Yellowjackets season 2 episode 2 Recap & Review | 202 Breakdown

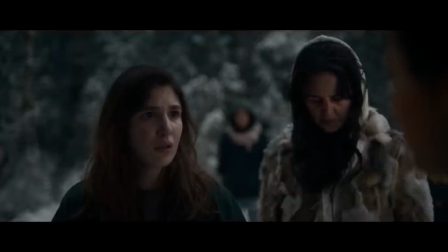They eventually decide to burn the body because the ground is still frozen and that's the reason they didn't bury her in the first place.
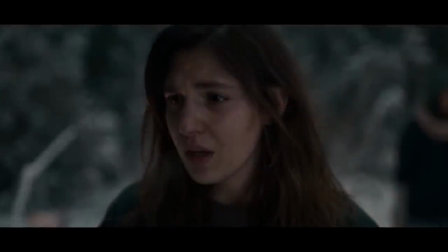there's a lot of great acting throughout these sequences and you do feel for Shauna even though you know she'd cut a piece of Jackie's arm off and probably ate
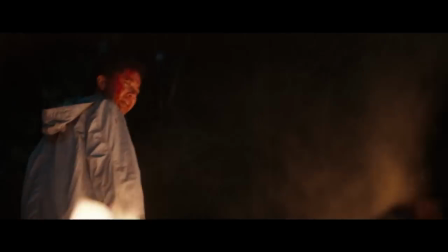that too. they build a pyre which makes you wonder how Van might feel about that and then
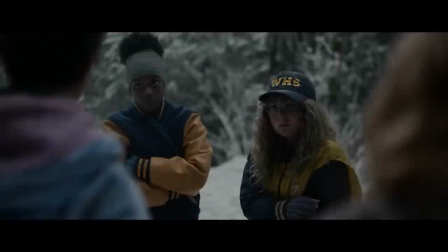Akilah suggests saving the jacket which all things considered seems like a good idea.
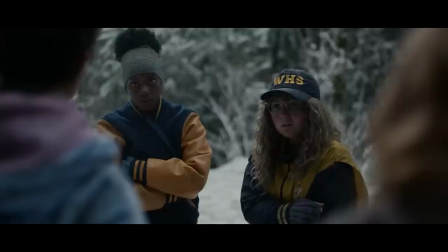Shauna protests this though because if they took the jacket off then they would see what she did to her arm
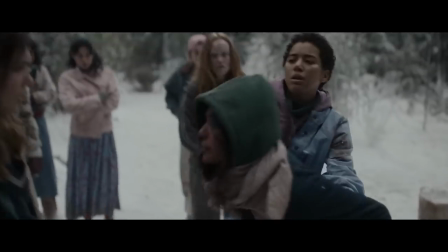and then she goes full mama bear protecting her cubs mode to back everyone else off.
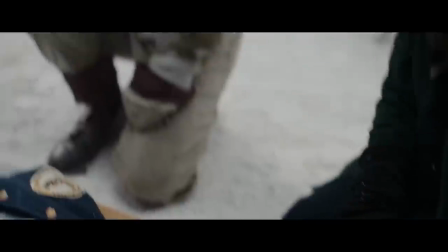Lottie does see the cut on the arm and helps her cover it up and then removes her heart necklace and gives it to Shauna.
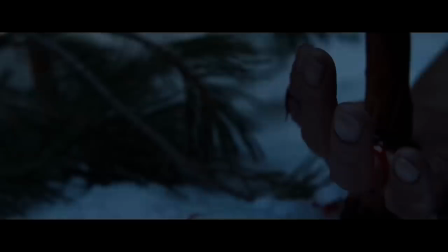Of course we know this will make a future appearance around the pit girl's neck so now we can see how it circulates amongst the survivors.
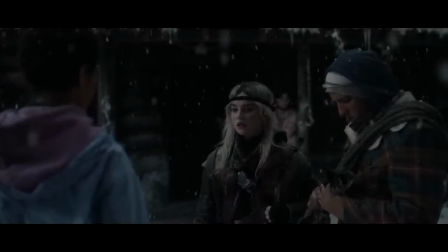Nat and Travis return and a fight breaks out because Lottie is still convinced that Javi's still alive despite the fact that they're carrying those bloody shredded pants.
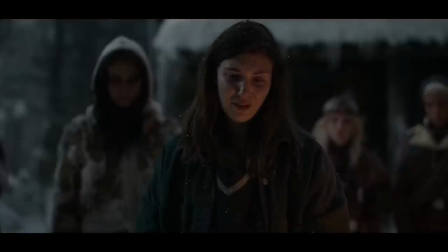So Shauna grabs the torch and gets ready to burn her best friend's body. She says some words and it really hit me when she says that she'll never have another friend like her because
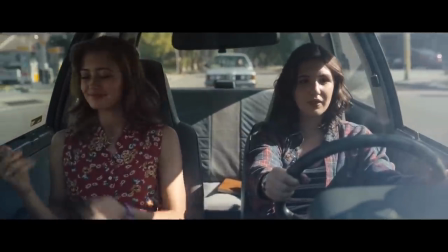it underlines the fact that you do only have those kinds of relationships when you're at that age.
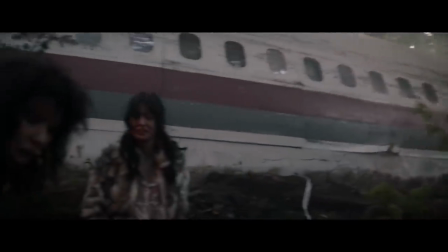She is losing a piece of herself here and even though the group has lost so much by this point it is another layer of their innocence slipping away.
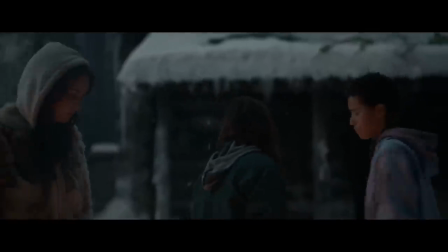They all walk inside but we only get to see what Travis and Nat get up to.
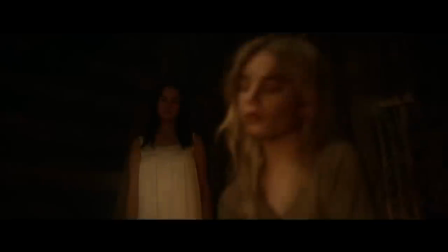While they're together and he's having visions of Lottie, the camera moves through the forest in a way that suggests that there's an unseen force at play.
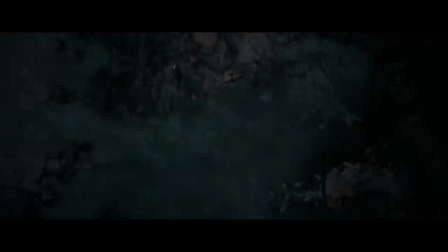There's basically a perfectly placed gust of wind that dislodges snow from the branches that covered Jackie's burning body. I suppose this turns the cremation into a smoking and the smell of a roasted body wakes everyone up.
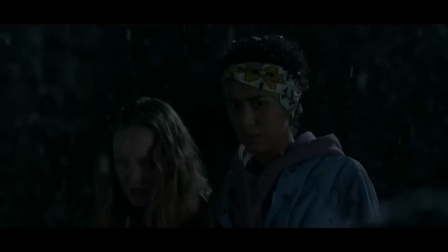To their credit, they contemplate what they're about to do even for a while after Shauna says she wants us to.
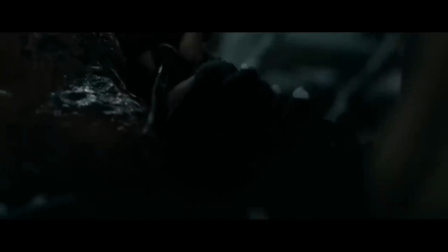We see that she makes the first move and through the intercut banquet scene we see that they
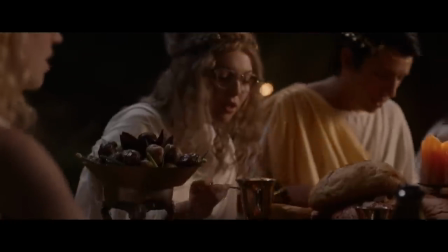start off tentatively before letting loose and giving into the gorging.
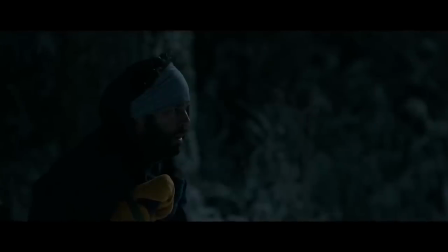You get the impression that everyone partakes except for coach Ben who looks horrified and walks away and closes the door behind him.
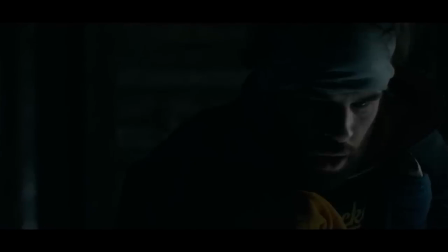That puts him in the out group of what I think is just him. I think he's the only member. At the banquet table I think we only see the named characters from season one,
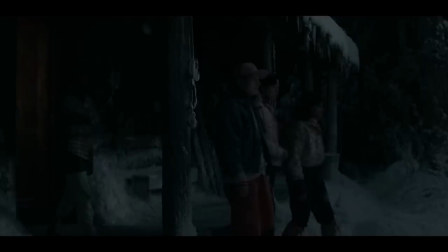but I do think you see the character named Jen that they introduced in last week's episode come out of the cabin when the others do. And I can't think of a good reason why they wouldn't be included in the cannibalism, so I'll assume they were unless we find out something different.
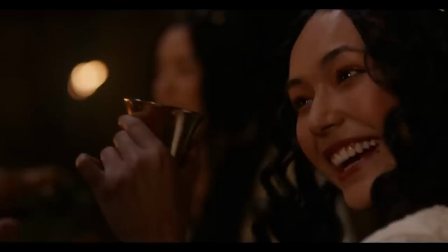I guess this works.
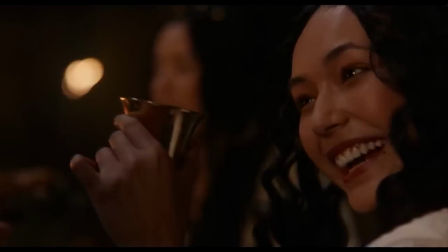I saw some people saying that this was a great way to show what was happening without the gore, and that kind of just made me think that maybe you're watching the wrong show.
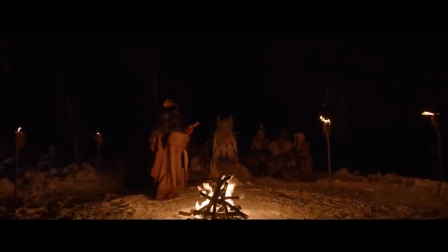Maybe don't pick the one that opens with the cast hunting down one of their teammates and eating them.
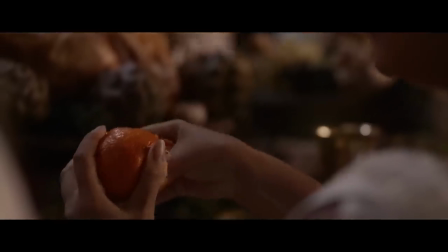My first thought when I saw these images in the teasers and sort of the way I
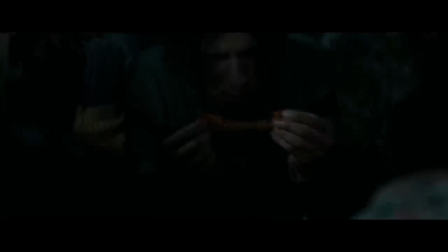imagined it going in was that it would somehow be sanitary from their perspective.
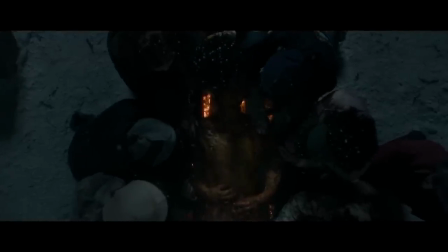Not like we can't see this because it's too graphic but you know they can't really process the truth of what's happening like they're replacing a brutal truth with something more palatable and they do actually get fairly savage while looking downright
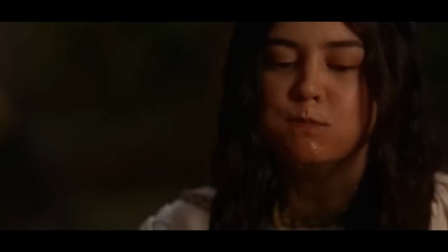gluttonous But gluttony in regards to fruit and wine is something altogether different than Jackie meat. I don't think it was a bad choice necessarily.
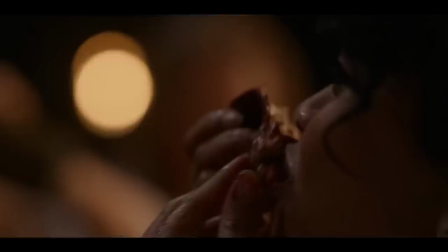I just think it's silly if the cannibalism show doesn't think its fan base is okay with seeing cannibalism.
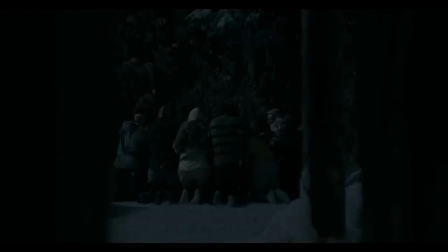That's why I think if it works, it works because of the way we choose to make sense of things. And just sort of how we remember, how memories work, and what we decide to hold on to.
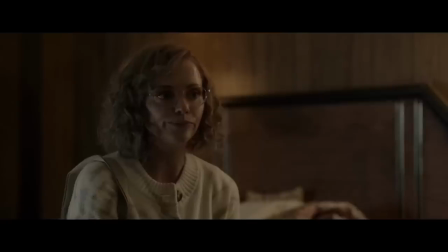This seems to line up with Nat saying that Travis never believed in any of this stuff in season one.
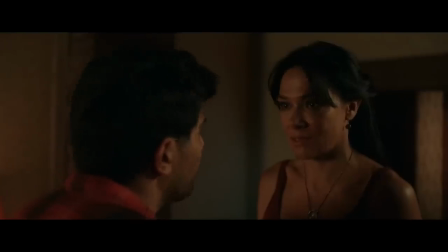Because after this episode, it's clear he believed in some of it, and maybe a lot of it if you believe adult Lottie.
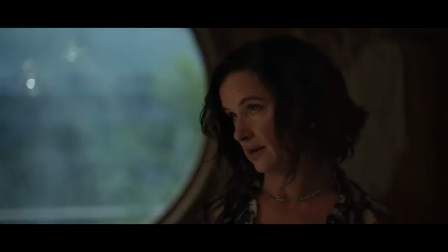Which makes me think that when she said that, what she was really saying is what she chooses to believe and remember about how he felt. It's a thing that everyone does to some extent, even if you've never been in a survival situation.
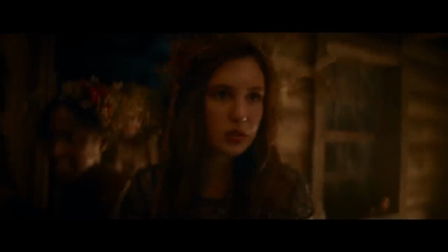I think there are a lot of interesting places they can go from there.